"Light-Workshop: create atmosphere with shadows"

So I just sandwiched these ball bearings between two plywood, and I had some other bolts to attach it on the tripod plate and other things that the tripod plate itself, and I'm really pleased with the results of it. And this is the last thing I can explain about my video, and I hope you enjoyed my explanation about my video. Thanks for watching. This is my second setup for my video. As you can see, I introduced some new lights here. I will come to them later. First I will talk about what I kept from the first setup. I kept the backlight and I kept the background light with the imager attachment on it. What I did different for the setup is, first I created a special gobo for the imager, and I can show it to you.
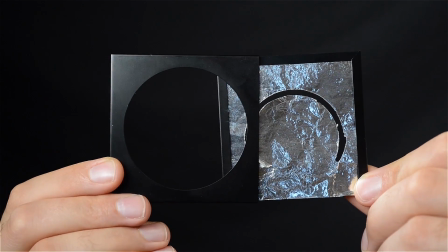[13:31]
I made this gobo, I cut it into shape out of aluminium foil, and as you can see it's a semicircular shape,
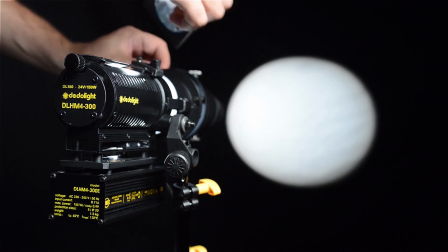[13:39]
and in the video I use it for projecting that halo of light on the background,
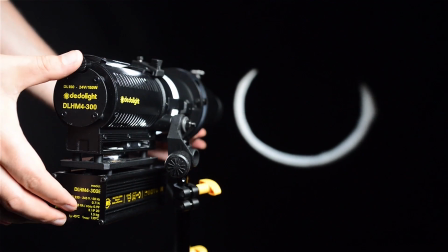[13:47]
that saint halo, as you see.
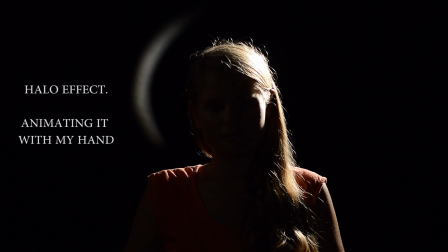[13:51]
It worked pretty well actually, because this is aluminium, it's heat resistant, and because it's very thin, it's easy to cut in shape. And I just placed into a filter holder. It worked really well. I was really pleased with the results. Else than the special gobo I made for the imager,
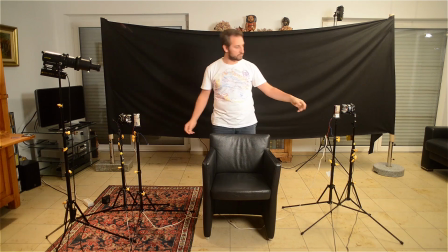[14:18]
I have two new lights and two of these small gadgets I made for this shot. And the lights are Dedolight DLH1s, and why I use them barehead is because I needed a very small point light source.
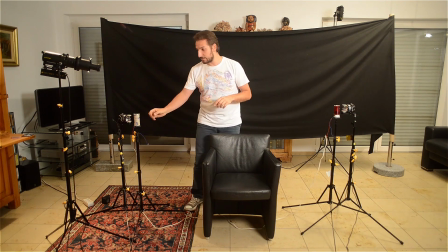[14:37]
The reason I need a very small point light source is I needed them to be able to blocked by these things. I needed to hide the light source behind these things, and because they have a really small profile,
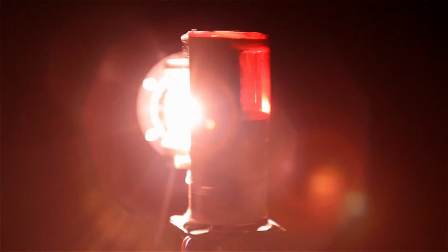[14:50]
the light source need to be even smaller than the gadget itself.
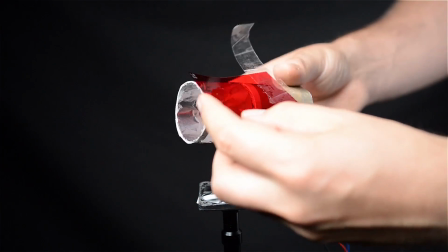[14:56]
And these gadgets are actually basically the same thing that I created for the first lighting setup,
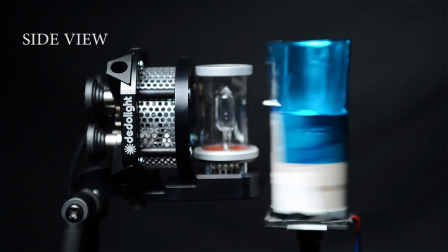[15:04]
which I showed with the imager, that it's just like having a stroboscopic effect on the background.
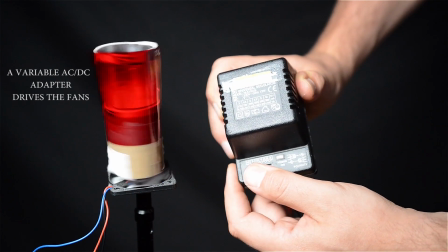[15:09]
They are just the same thing, they're just smaller.
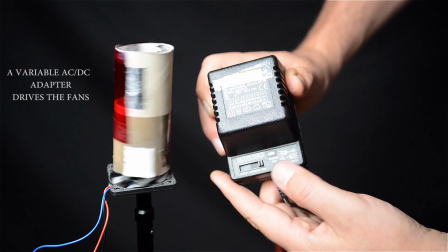[15:13]
What I did, I added a color gel on them to create that police light effect. Else than that, I should add that because the lights have very smooth dimming, it made it possible for me to get that very special effect for this shot. Because when I first set these lights, when I turned them on, they will start flashing at the same time, and when you have two lights flash at the same time, it looks like a nightclub.
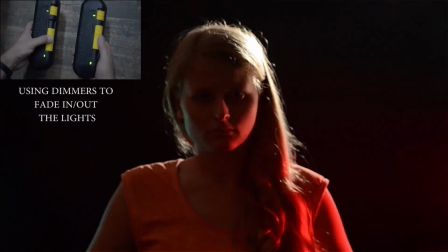[15:46]
And what I realized later, that the police lights actually flash in and out in synchronization, you know, and I had to dim them. And Dedolight dimmers provided very smooth dimming in this respect. And I guess this is all I can tell about my second setup, and thanks for watching.